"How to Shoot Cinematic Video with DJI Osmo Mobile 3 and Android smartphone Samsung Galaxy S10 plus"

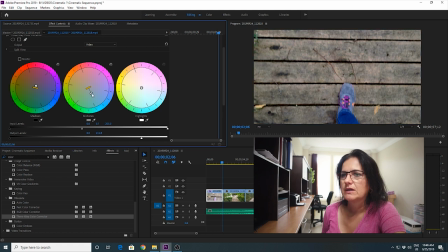793s
So this is for shadows, this is for mid-tones and this is for highlights but it looks pretty good to me so I'm just gonna go ahead and fix some of the colors on the clips.
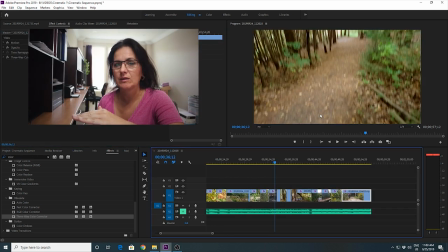806s
All the clips are color graded now. On some of them I just brought a little bit the highlights down and make it a little bit darker. Here and there I had to adjust the color where it was a little bit too orangey or too blue and as I was
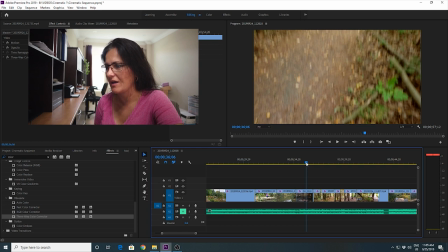820s
talking about that clip where I'm going from down up and the colors are changing drastically here.
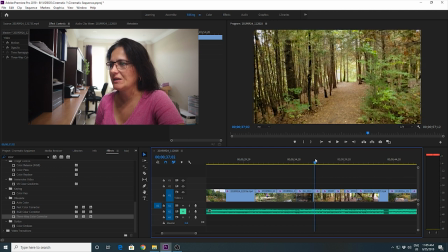827s
I tried to cut it into more places and color grade a little bit but obviously it is still very difficult because it was just simply so changing. so you can see there is a color switch quite a bit. If I would be filming in the Filmic Pro app which I also have in my phone,
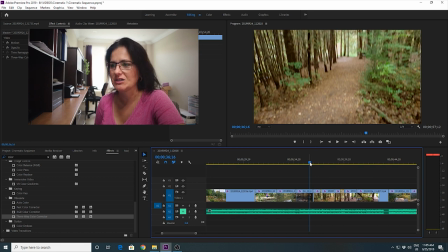842s
that would probably be correctly no problem because I can manage, I can lock everything, I can control the brightness, I can control the color and all that but because I was filming in the camera app or DJI Mimo, that's the limitations I have to deal with.
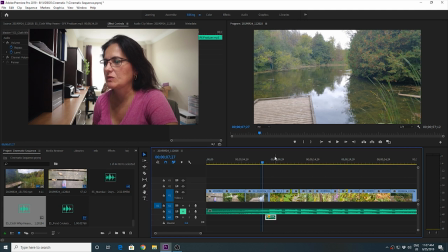857s
Two more things I added to the timeline and that would be transition effect, transition sound and I found it again on the Epidemic Sound so it's like this.
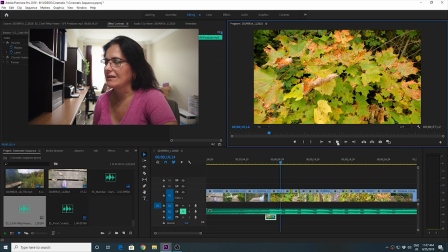870s
Now normally it would be a lot louder but I'm finding that in a lot of those cinematics videos just the sounds are a little bit too strong so I decided to tone it down a little bit and I did it at minus 10 level so it's not so pronounced.
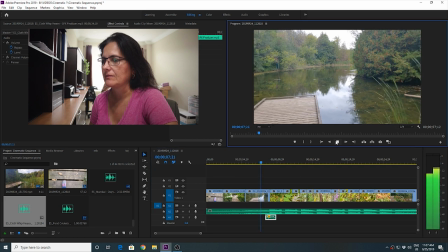884s
So when you play with the music, it's just very decent.
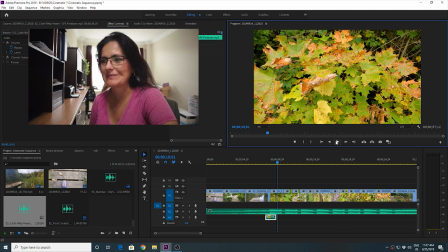891s
It's just very small and that's that's the way I personally like it. And last thing I'm going to do is just add these cinematic bars.
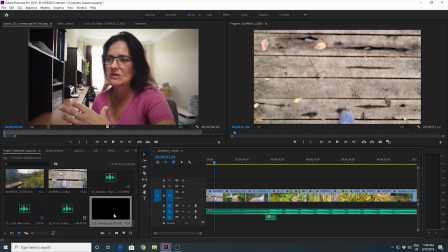898s
You don't really have to. It already looks great on its own but because I would like to have that wide look, I'm going to edit there and it's just PNG file.
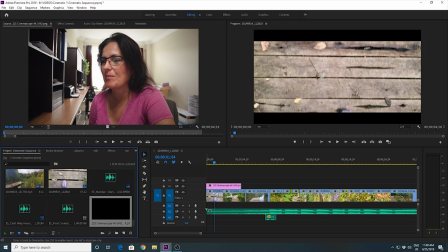906s
It's a black bar at the top and at the bottom. I'll bring it on the top of it and then just drag it so it covers all the clips.
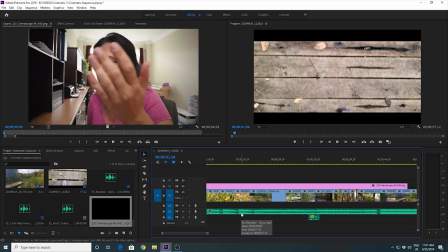916s
So all the way to the end. Once I am done, all I have to do render and And save the whole video sequence and done. Well I hope you liked today's tutorial. Hit the thumbs up if you did. Subscribe to all future tutorials like these because they will be coming up and there will be also tutorials how to take photos with your cell phone or entry level cameras. If you have any questions or comments or simply want to say hello, you can do so in a comment section below. I always read it all and I'll try to respond. And I will see you my friends in the next video. Ciao, Ahoj!